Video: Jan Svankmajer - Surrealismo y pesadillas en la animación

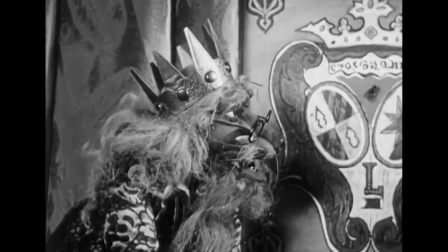[4:10]
Nada que ver con cómo funciona la industria ahora, ¿verdad?
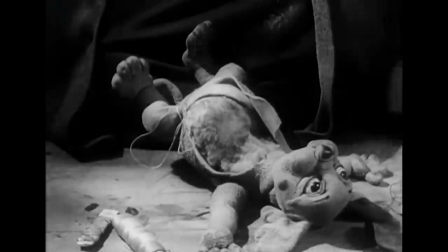[4:13]
Total, que este autor ya mezcla imágenes reales con animación, algo que será bastante recurrente dentro del cine de Svanmayer.
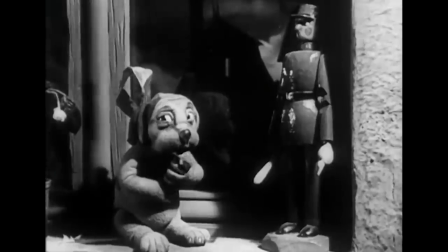[4:20]
En fin,
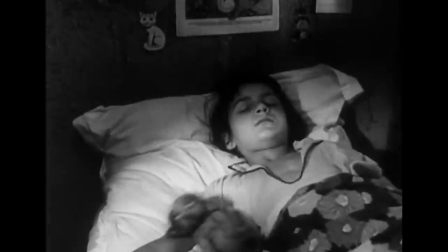[4:21]
que Jan quedó deslumbrado cuando vio por primera vez el trabajo de Starevich y convenció a su padre para que le comprase un teatro de marionetas cuando tan solo tenía nueve años.
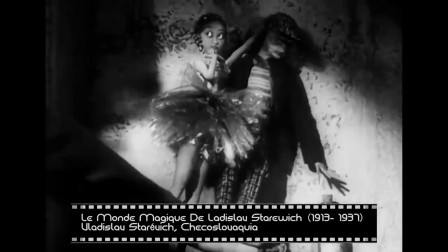[4:30]
Este hecho le marcó profundamente, tanto que él quería ser titiritero.
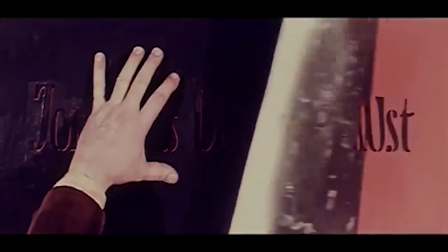[4:34]
La otra gran influencia que además puso un punto de inflexión fue la obra de Johannes Dr. Faust del año 1958.
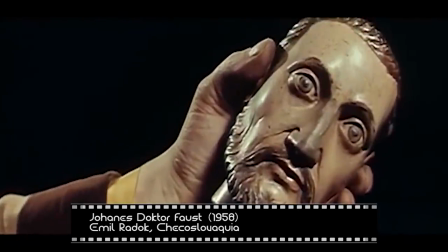[4:42]
Después de visualizarla lo tenía claro, quería hacer cine. Y fijaros si le condicionó que años después él mismo haría su propia versión de Fausto.
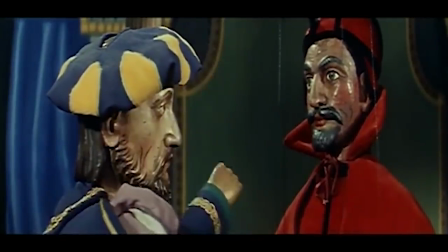[4:50]
Sea como fuere, tras ver el Fausto de errado, comenzó a trabajar en la animación del tirón.
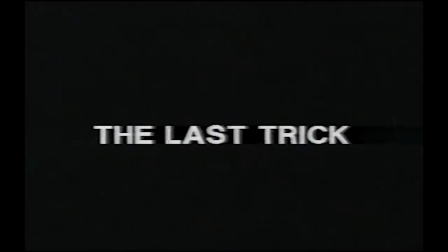[4:55]
Su primer corto se llamó El último truco y fue estrenado en el año 1964.
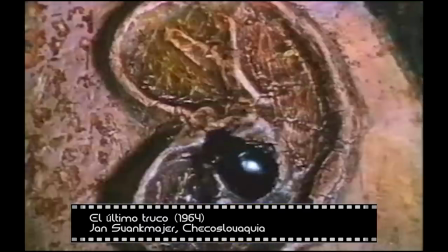[5:01]
Ahí nos presenta a dos marionetas que rivalizan por hacer algo que el otro no puede repetir.
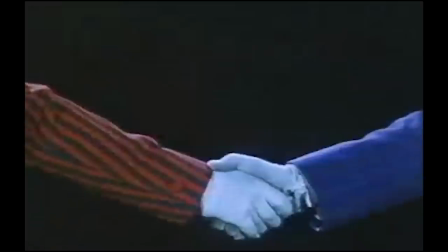[5:05]
Bueno, en verdad no son dos marionetas, son dos tipos que llevan una máscara de marioneta.
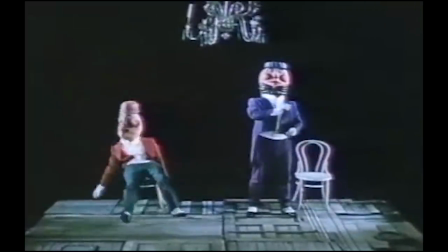[5:09]
Sea como fuere, de una manera surrealista y simbólica nos habla del conflicto de la Guerra Fría y las consecuencias que puede tener entrar en juegos tan peligrosos.
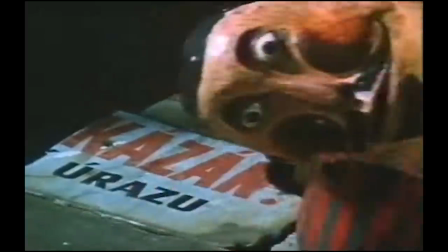[5:18]
Ya en este primer trabajo se pone de manifiesto que no estamos frente a un autor convencional.
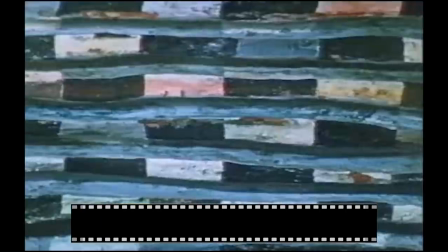[5:24]
Después de este dirige otros 5 o 6 más que siguen la misma línea de las máscaras y de las marionetas.
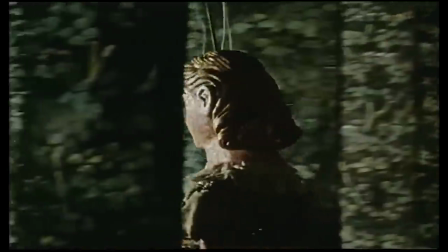[5:29]
Eso sí, todos tienen un hilo común.
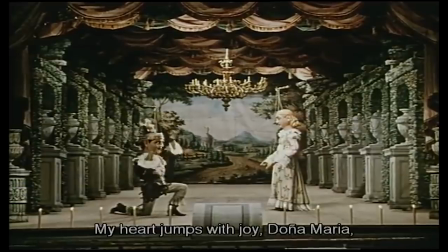[5:32]
Recupera viejas leyendas centroeuropeas e historias fantásticas como hilo argumental. algo que por cierto es bastante habitual dentro de la animación checa de esa época.
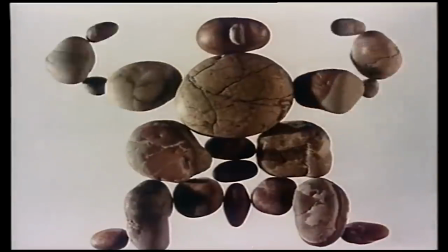[5:41]
De hecho si ojeáis la filmografía de Giri Terna o de Karel Zeman encontraréis un montón
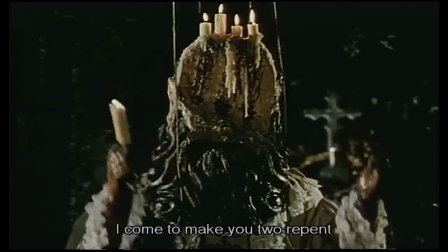[5:46]
de historias fantásticas que tienen como protagonistas a los viejos héroes locales de la literatura medieval.
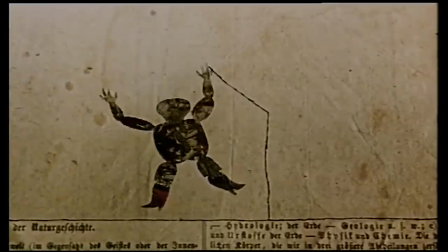[5:52]
Bueno, como os decía, mantiene este estilo durante sus primeros años pero todo cambia en 1968 cuando entra en el club surrealista chico eslovaco.
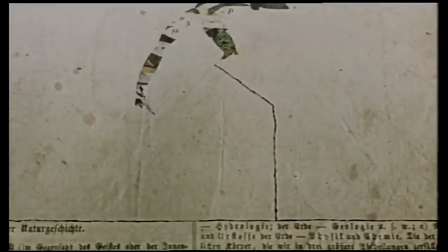[6:00]
En ese punto su cine termina de transformarse en lo que le ha hecho mundialmente reconocido.
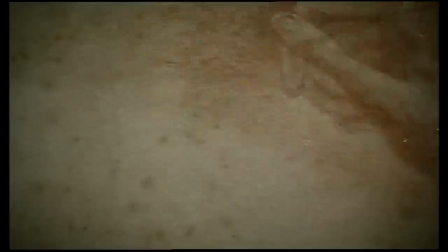[6:05]
Vamos, que renuncia al tono mágico y al trabajo exclusivo con títeres, y su producción se vuelve más crítica y surrealista.
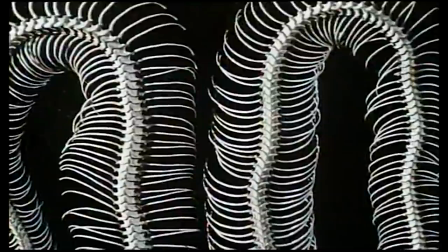[6:11]
Desde entonces se esforzó muchísimo por romper las convicciones en las que nos hemos acomodado.
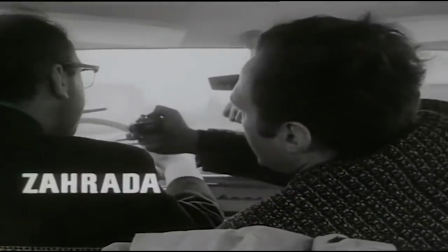[6:16]
La obra en la que se ve este cambio de tendencia se titula El jardín, y es la primera vez que usa actores reales en vez de animación.
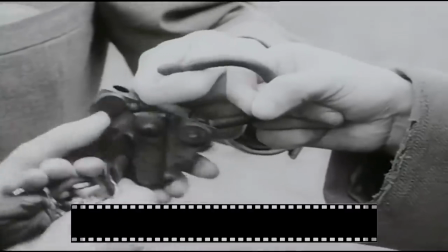[6:24]
También es la primera vez que recurre en toda su filmografía a los diálogos, las cinco anteriores no los tenían.
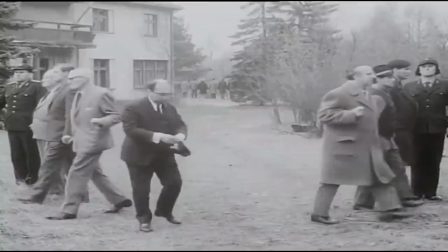[6:29]
Y bueno, por si os interesa el dato, esta cinta se estrena cuatro años después de su ópera prima.
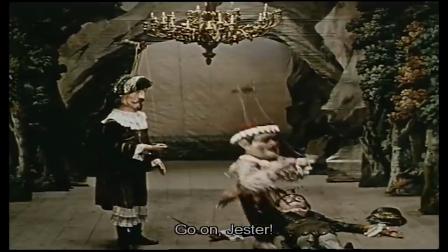[6:35]
A raíz de este momento, la incomunicación, la burocracia, el sexo, los procesos digestivos, la escatología,
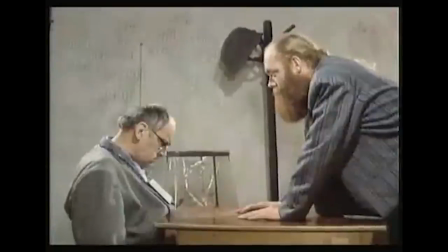[6:42]
el terror, la descomposición, la muerte, el absurdo y el humor negro son algunos de los elementos temáticos destacados de sus películas,
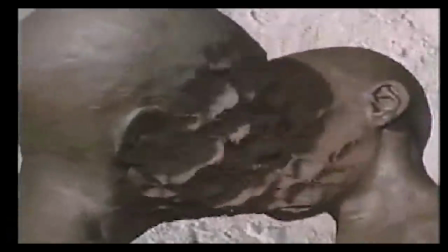[6:50]
y todas son con una naturaleza subversiva.
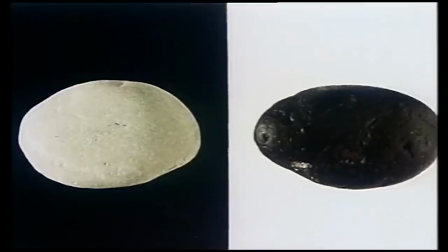[6:53]
Después de unos 15 cortometrajes, la carrera de este brillante animador checo queda interrumpida tras la realización de los diarios de Leonardo,
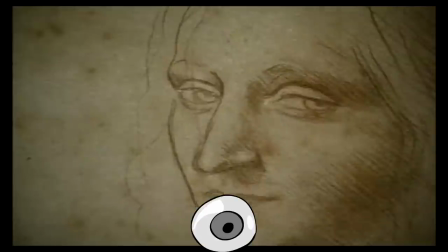[7:01]
una obra a priori inocente desde un punto de vista político, pero que estuvo vigilada por mostrar acontecimientos de la historia reciente de la Europa del Este.
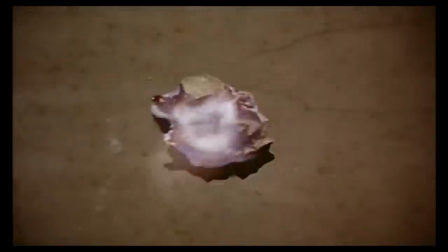[7:09]
Bueno, que demonios, molestó tanto a las autoridades porque el lenguaje visual es más que sugerente.
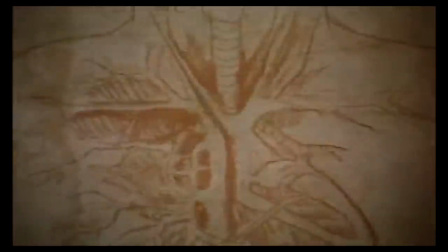[7:15]
Para que os hagáis una idea, simplemente voy a mencionar la primera escena del metraje.
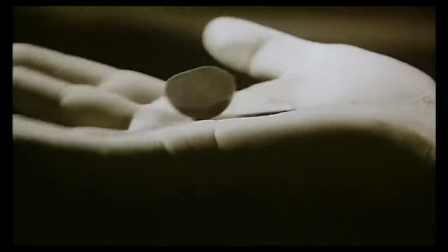[7:19]
Pues arranca con unas manos que están jugando con una piedra, la marean, la sostienen y en cierto momento la dejan caer.
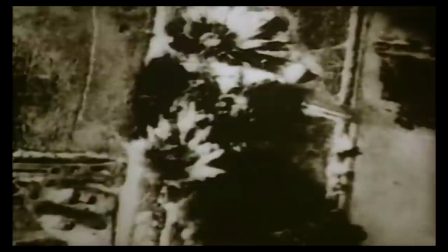[7:26]
En su viaje hacia el suelo se transforma en un misil que impacta causando una gran explosión.
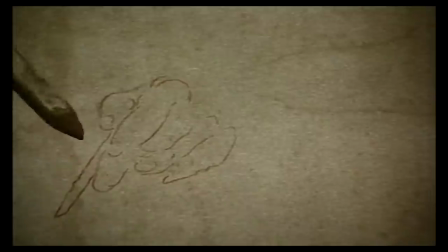[7:31]
Yo me imagino que los censores también lo interpretaron como el poder que tienen los gobernantes,
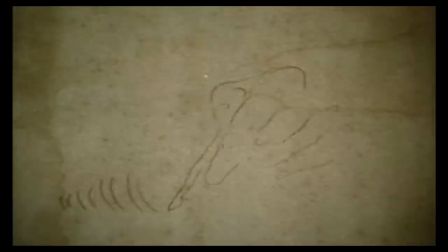[7:36]
que tienen nuestras vidas en sus manos y que son capaces de ponerlas en juego así como así.
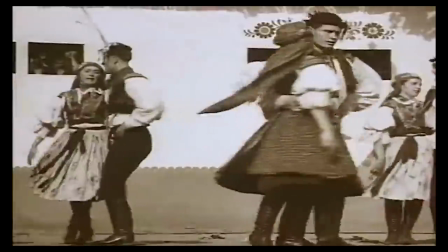[7:41]
Y ya que me he metido dentro de la cinta voy a hablaros de otra escena que también me llamó poderosamente la atención.
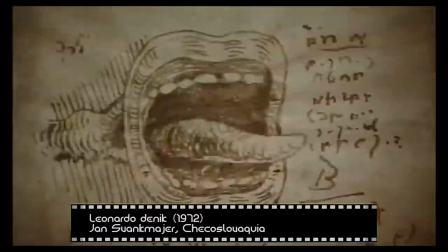[7:47]
Se trata de esta, en la que se puede ver una boca sacando la lengua frenéticamente y que se intercala con un boxeador golpeando rápido.
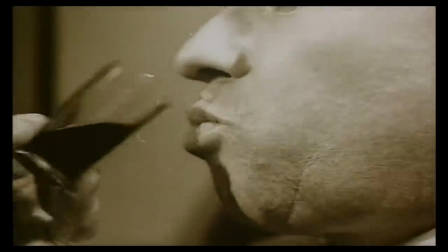[7:54]
Y aquí yo pensé, la palabra es un arma que bien usada puede hacer mucho daño.
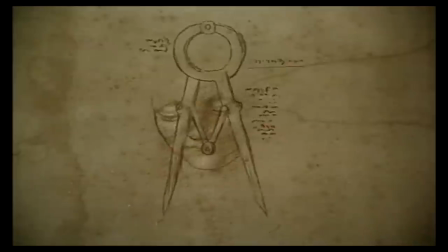[7:59]
Por si acaso estáis interesados y queréis conocer un poco cuál es su argumento, os cuento.
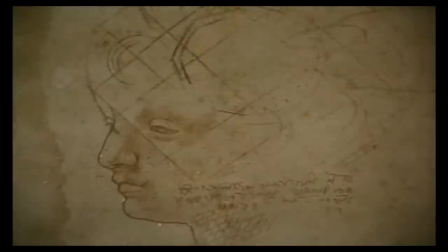[8:04]
A través de los bocetos de Leonardo da Vinci, Svanmayer construye animaciones sugerentes que se mezclan con manifestaciones y situaciones de convulsión social.